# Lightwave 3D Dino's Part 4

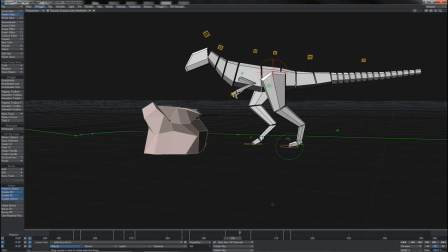33:08 What we can also do, because he's not taking a big stride, we don't need to be raising the foot here up as swiftly, but before I do that I'm just going to grab the foot and all of its associated controls here, and since this foot has landed sooner, I'm going to move that foot sooner,
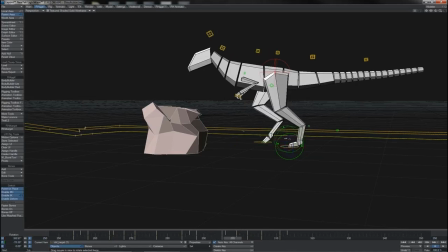33:27 so I'll just drag that whole block there back by 1 frame, and then this I'll just keep flat at that point,
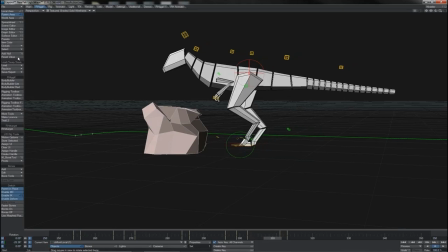33:34 so he really only turns it as he comes to lift it. So let's see how that works. Ah, nice little foot action. There, comes in for a good stop, and that last foot there really just, you know, flicks over to bring itself sort of level.
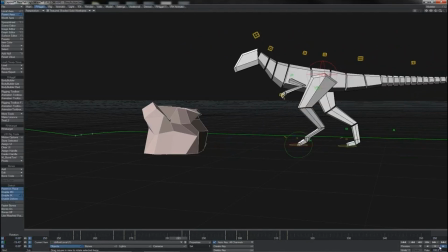33:49 Really like that timing. Okay, so let's work on the other parts then.
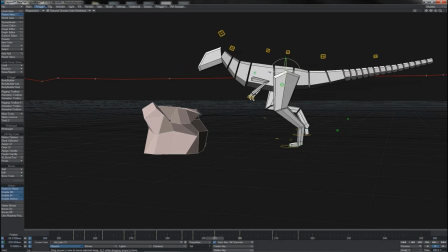33:54 Come to the root. I'll move it backwards slightly at this frame here at the passing pose.
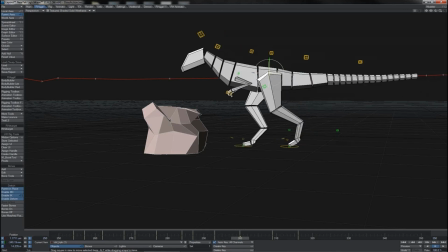34:00 So we're slowing there. I'll also let it come backwards a little here at this step. So that gives him just a little bit, you know, additional space to move forwards. We'll let it come back a little scotch there, down like that.
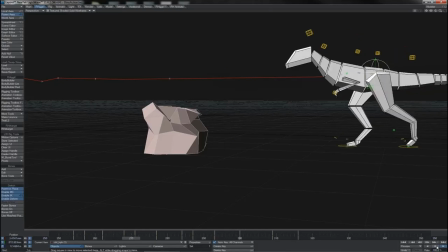34:14 See what sort of a difference that has made, because it is of course quite subtle. Ah, but there it is, and look at that, that's really nice now.
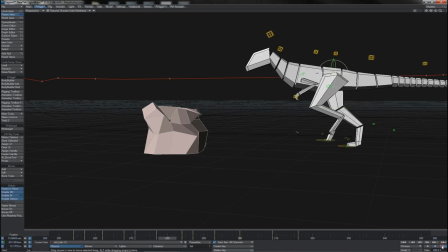34:22 He really begins to slow his body and comes into his leg rest like that.
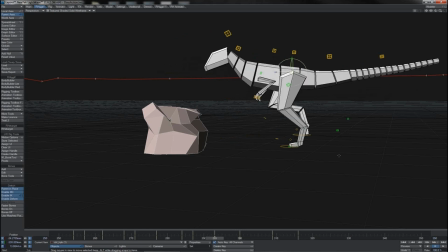34:28 So that's good. So of course we'll have him contacting there, 1, 2, 3, 4.
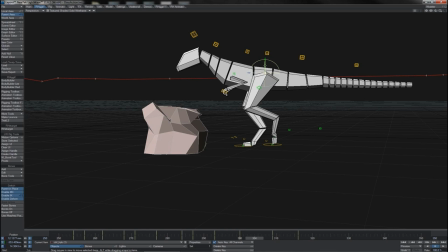34:33 We'll still have him do a little dodge down, of course, as he takes his weight there.
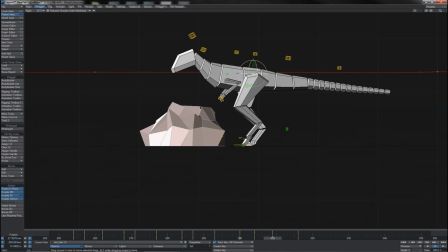34:39 Doesn't need to rise up quite so high on the next frame.
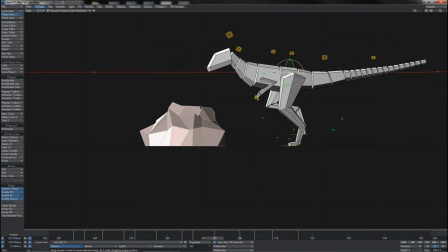34:44 Of course, that dodge down that he takes, you might say, well, that's a bit extreme,
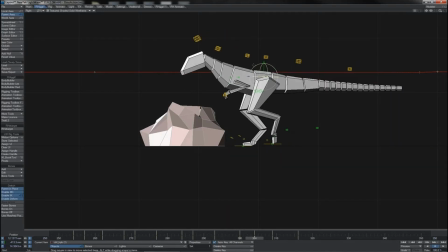34:49 but he's sort of slowing himself, so he's letting his legs catch the weight of his body and, you know, absorb out some of its momentum. That helps him to slow himself down. Certainly doesn't need to come up as high here, because of course pushing himself up too high would imply that he's propelling himself forwards again.
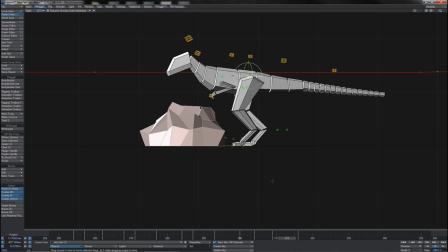35:06 So what we can see is we get to here where that foot comes down, hip slides in, as well as moves down slightly. And then over the next 1, 2, 3, 4, 5, 6, I reckon, we can actually have him just drift back a little bit.
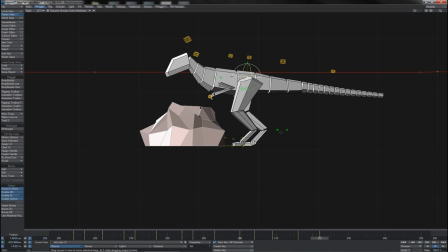35:21 So a little bit of, overlap, sort of anti-follow through as he comes to rest.
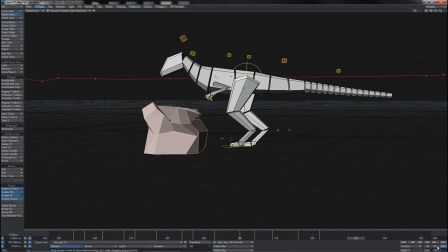35:28 Is it a bit much? Let's see. Possibly a little strong, or perhaps a little slow. In fact, let's just make it 4 frames, see if that's any better there.
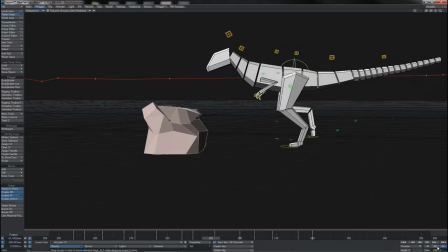35:38 Yeah, that's better. Should be a shorter little snap. It's not so much the distance, although it is slightly the distance and the time.
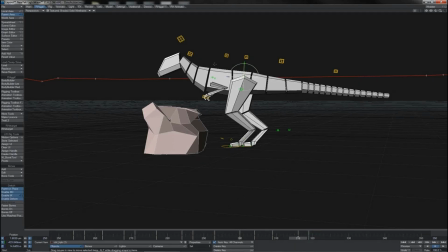35:46 So let's bring it to 3, and let's just make the actual amount that he has shifted back that much smaller. So that's just a tiny, tiny little adjustment that we get made after he comes in for his landing. Watch that through. There we go. That's reasonably nice.
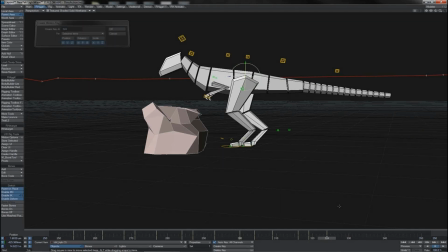36:03 And what we'll do is we'll put a 1, 2, 3, 4, 5, let's say, and that'll give us a place where we can have that action splining across. So all in all, pretty good. There was a little adjustment I saw in the feet here that I think is worth making,
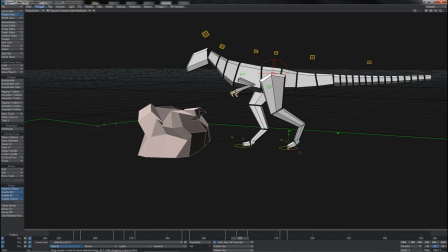36:20 which again is this toe and how quickly it starts to come up, because we are, moving not quite as swiftly now. I think I can push those frames out, let's say by 1. That means that his toe remains flatter longer.
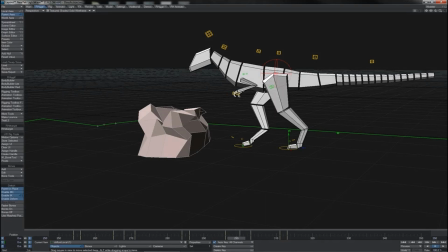36:34 So his toe doesn't actually start to pivot up here on his left side until his right side has pretty much completely come down. So it's just that last little click over at the exchange point there, you see.
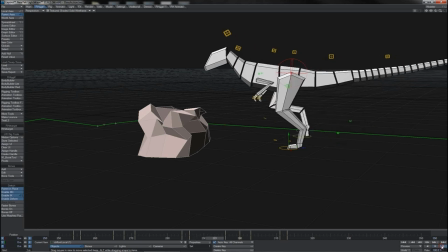36:46 That should be a little bit more natural there. Very nice. We'll also be bringing him down.
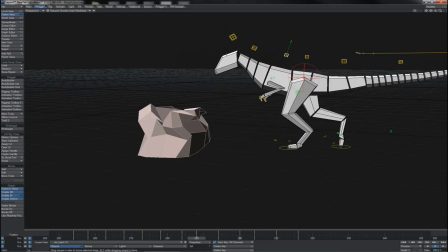36:53 So of course, as he's coming into land, his body can begin to flatten out.
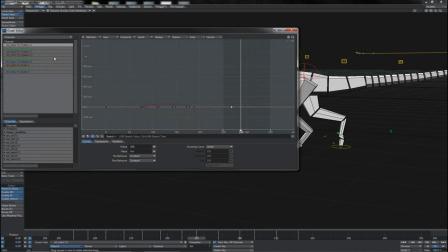36:58 So let's just grab the pitch channel here on the spine,
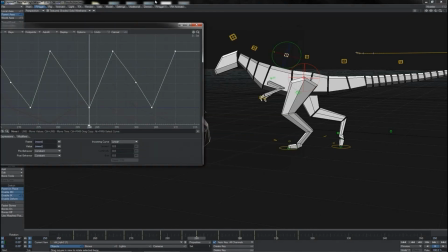37:01 have a look at the section that we've got, and we see that he's, that's his dip down here.
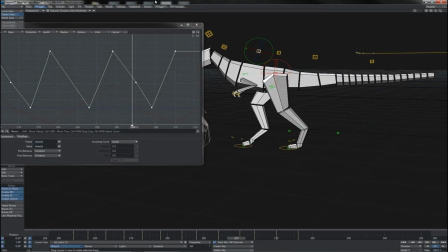37:07 So what we won't have is we won't have as much of a dip up. I can get rid of that in between. This dip up can thus become a lot shallower.
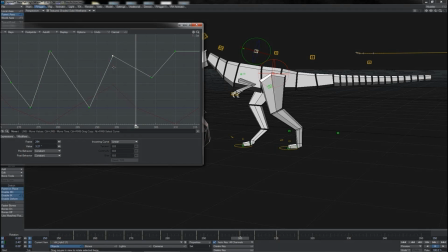37:16 That dip down can also become slightly shallower at that point. So we're getting a reduced action into the body there.
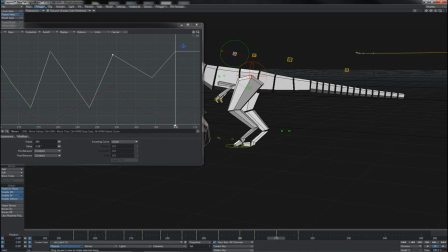37:22 Of course, by here having a even more drooped position like that, so he's sort of bringing himself down and ready to rest. And what we'll also do is start to add some pitch rotation here to the main root item,
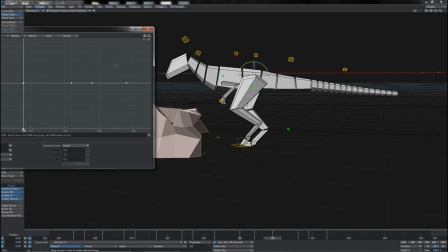37:37 because of course that'll just turn his entire body forwards. So let's grab those last frames there, and let's see the point at which we want to come into that. I think really from here, so let's just grab that. Ooh. Let's make that adjustment very small, shall we?
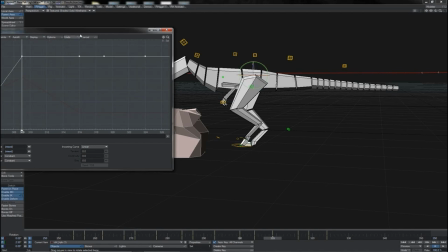37:53 Because I'm working on a flat line here. So there we are, let's bring that down less. So we get a small little dip there, and let's just ease it out like that. So of course he is dipping in very slowly. Bring him. There we go.
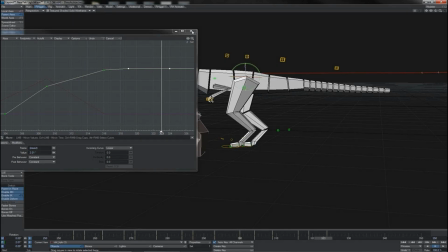38:10 Nice little rest out on the spine and the body there. So let's play it.
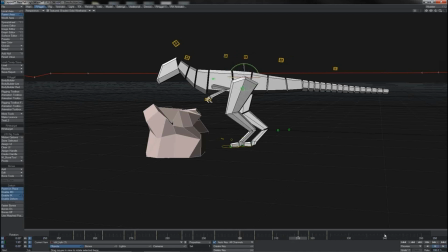38:16 Yes, see, it's really bringing himself down into a, right, here's my tasty thing sort of position. We do the same with the neck,
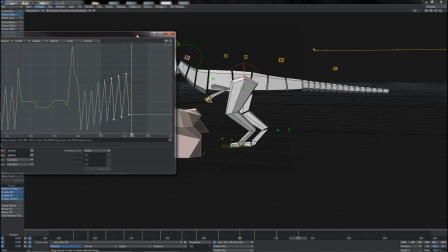38:26 so I'll find its pitch here so that we can begin to bend that down a little bit.
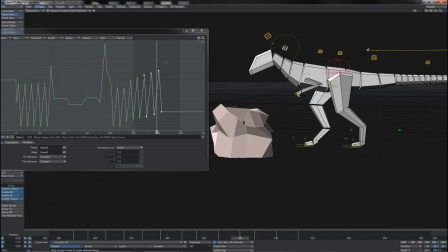38:33 So coming to here, that will be, I'm going to say that's going to be really the last up. Of course, this down here shall have to be somewhat extended,
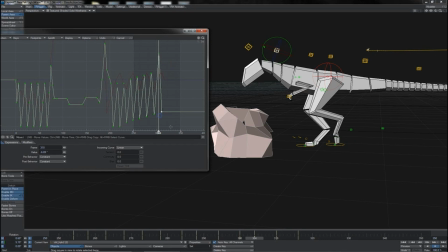38:42 and then this will have to be also quite greatly extended. So there we go. Something like that. Yeah, so we really see he's bringing his head in as he comes to the stop there.
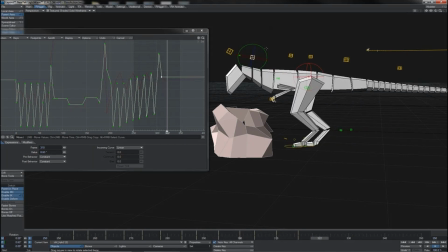38:54 We'll just go 6 frames out from this last frame on the neck. So of course that's after the root has come to rest there. 1, 2, 3, 4, 5, 6. We've really got his neck at this point down.
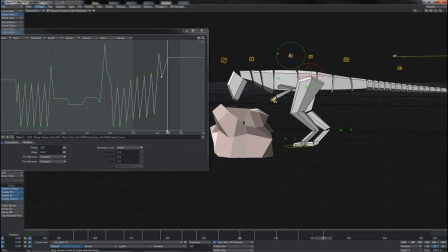39:08 We've also got the spine even further down. If we look at the head, that's pretty good as it is. We'll start to actually at this point have it sort of leveling off a little bit, so it's sort of just counteracting what's going on there in the body.
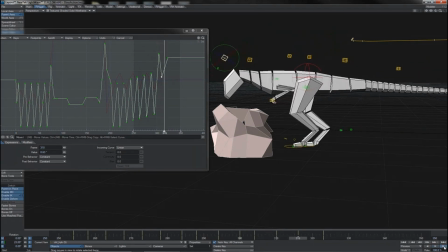39:25 So we should see that we're coming in, and that's reasonably nice and reasonably smooth there. Perhaps a little slow, so that frame here for the head, neck and spine, I'm just going to bring that down by, let's say 2.
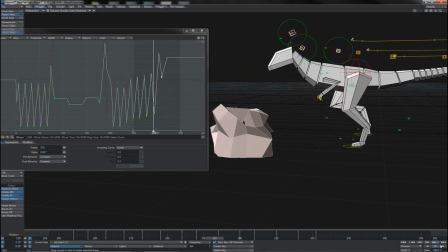39:42 See how that looks. Is that better? I think it is. Might even want to go a little more than that.
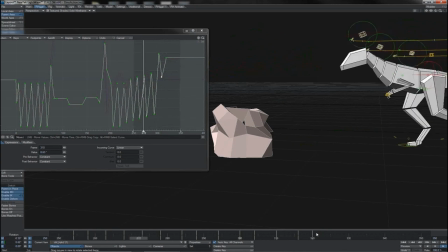39:46 See how we're looking here. Okay, that's a bit more like it.
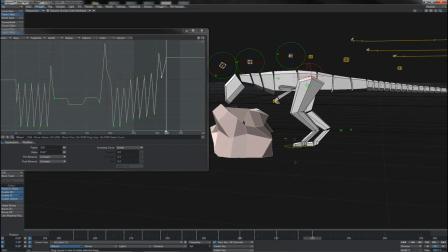39:49 What we'll do at this point is we'll come out another 1, 2, 3, 4, 5 key there, and then of course at this point that we've got here we'll put a little bit of overshoot on it, so that lets him come down a little bit like that, bounce back up.
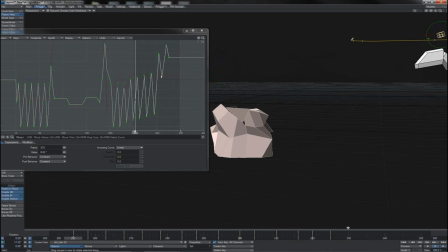40:07 And then perhaps the bounce back up could even be ever so slightly slower.
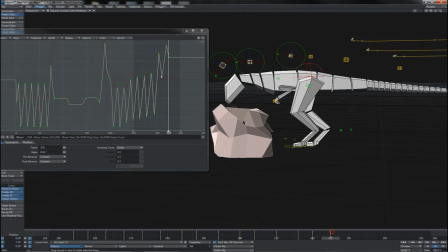40:13 So let's grab those, say 1, 2, 3. What I'm going to do here is I'm going to take that down point, just grab the old animation toolbox quickly,
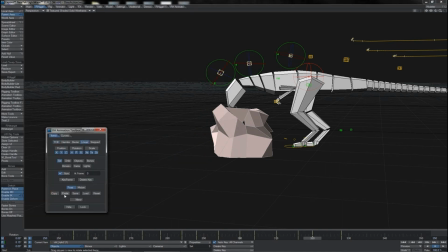40:25 copy that pose, and then 1, 2 later I'm going to paste it so it can have that little, you know, sectioned bounce to it, and just maybe offset it a tiniest amount there, and then it starts to rise.
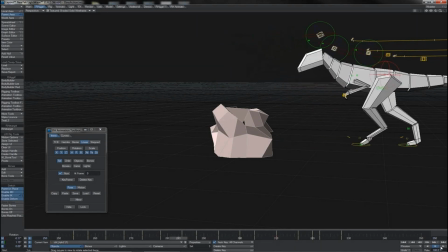40:39 So that should have given just a little bit of extra overlap there.
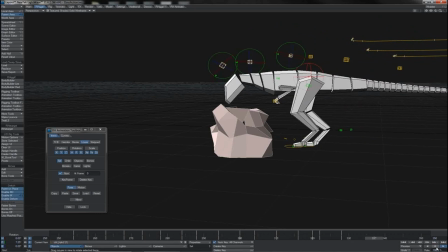40:44 Comes in. There we go. Again, I think I've just made that a little over slow, so let's just sharpen it. 2 frames down, perhaps, let's see. Yeah, okay, that's reasonably good.
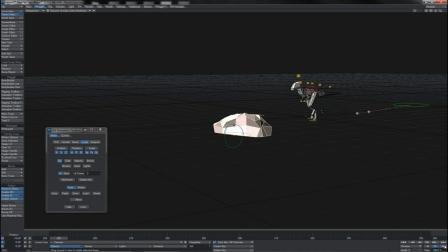40:57 So let's see the whole approach. As he comes in, okay, very nice. Comes in, slows down. Still got to work on the arms there and what they're doing, and also, of course, the tail will adjust. But largely, I think that is looking quite nice.
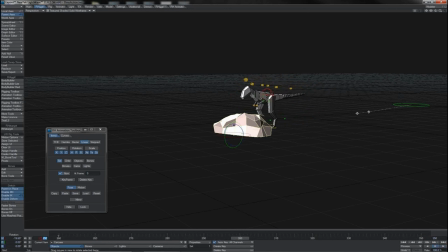41:13 So let's just wind right back to the beginning and view the
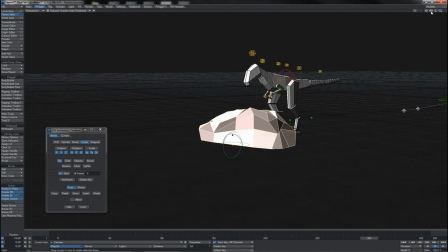41:19 piece in its entirety here and see completely what he's doing.